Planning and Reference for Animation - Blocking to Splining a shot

Hey guys, welcome back to Opimation, and in today's video we're going to go over an old shot. I was going through some really old animations I've done about 11, 12 years ago when I used to be at Animation Mentor as a student, and I thought I'd just show you how I broke down my shots and how the mindset was when I go through a shot. So if we look at this shot here, so this is the shot we're going to be breaking down.
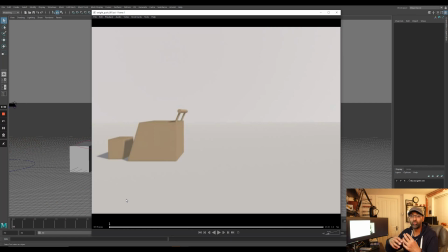0:29 So in this video we'll go through the blocking stages of it. So if we look at this and play this, you've probably seen this before on the channel, on my show reel, but it's basically a weight exercise. And what I'll do is I'll break down all the ideas of how I got to this point of making the animation.
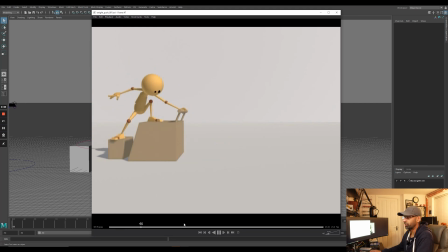0:46 So that's the animation we'll be analyzing.
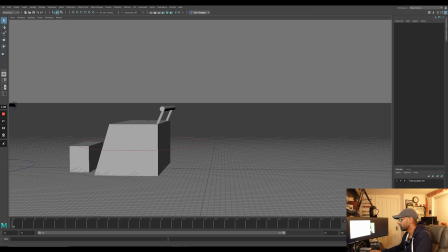0:50 So if I just move that out of the way, first thing we'll do is, so the first thing you do when you're animating is obviously you want to find reference, or everything's about, you know, an artist is only as good as their reference, right?
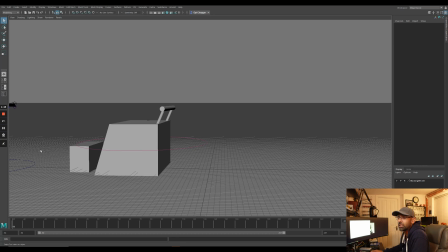1:05 So what we'll do is, so I found some really old footage of me, which I will show, and you will not laugh, but this is about, well, you're talking
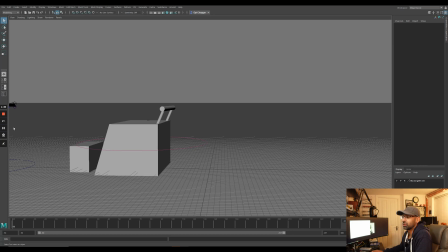1:20 like 12 years ago. So I'll show you in a bit. Let me just find it.
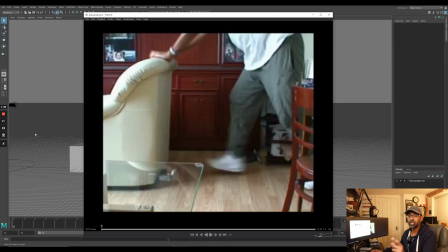1:25 I'll just pause this and I'll find it, and then we'll come back to it. All right, so here's the footage, and let's go and analyze it now and break it down.
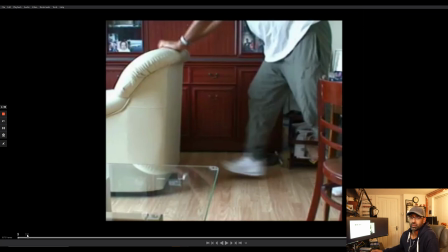1:33 So this was back in my parents' back down in London in our home.
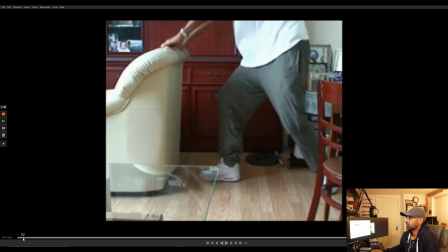1:39 So basically this is like a lot of the pulling exercises I would do.
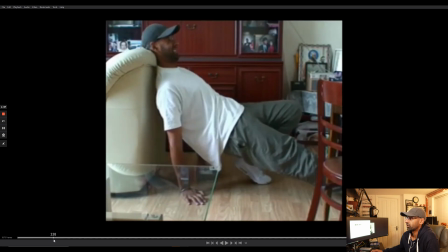1:43 So this was more to do with like the end, when I'm pulling back on the block and getting all tired and falling down.
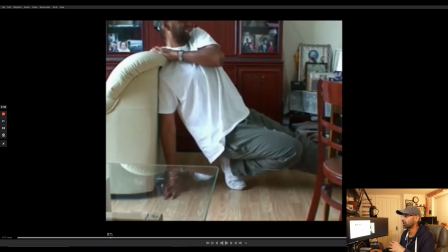1:52 So I was finding out different poses that would work, like from here, like if you notice I'm putting the arm here. In the animation I've tried to put the arm underneath to make it different. So I was trying different things out. So if I play this, actually I'll scrub through it's better.
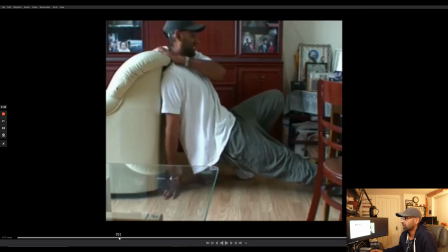2:10 So the hair, like what I'm looking at is just energy and poses, strong poses, right? So I've always thought like this was a strong pose
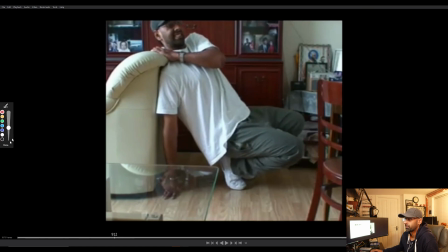2:22 when I start to analyze the actual footage. Like if I just move this
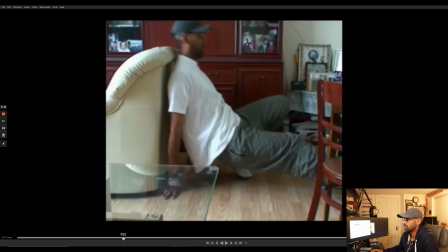2:33 here, see, like I would thought something like this, I was thinking like a pose like this is strong, right? So it comes down like that, and then you've got the nice straight,
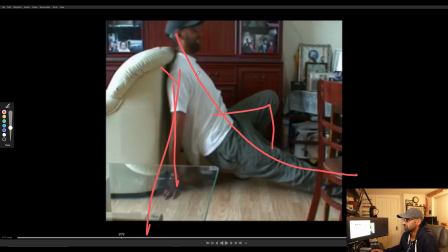2:43 everything's like effort going this way, the energy is going this way to push that up.
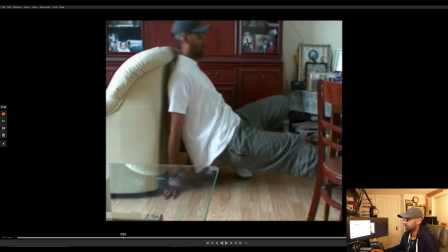2:48 So I was thinking in terms of that, to make the object heavier, and also coming down and trying again.
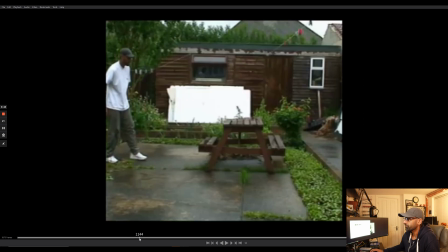2:57 So I was trying out all kinds of different stuff there. And then in the back garden, this was when the character was coming from left to right. So here in the garden, I'm jumping up and I'm grabbing.
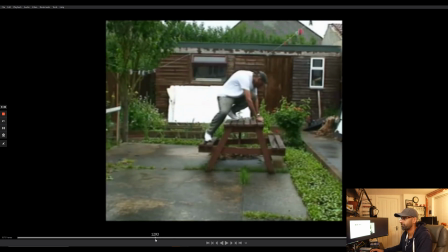3:11 As you can see, my arm is back there. Then I get the other arm and I'm pulling. So I'm trying out different poses, having the arm come over like that and then down,
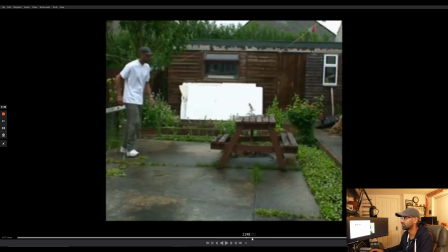3:25 jumping and then holding and then moving. So I'm trying all these different types. So basically I'm trying to find out as many different variations as I can,
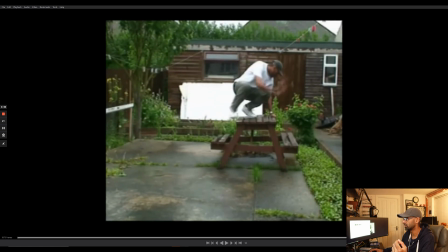3:34 and then I'll just scrub through this more and see if, yeah. So then I come here, you can see like I've moved the bench, and then I come here,
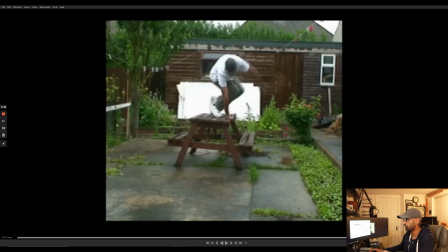3:45 and this is the second part of it where I'm jumping over and I'm coming down and I'm pulling and pushing, pulling and pushing. And then I have some other footage which I'll show you here.
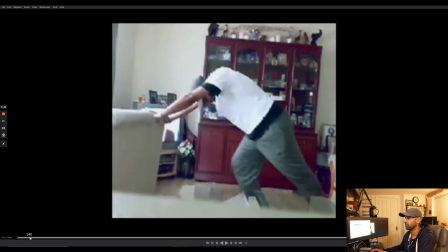3:59 So this is other footage of me pushing, trying different things. This is after I've jumped over.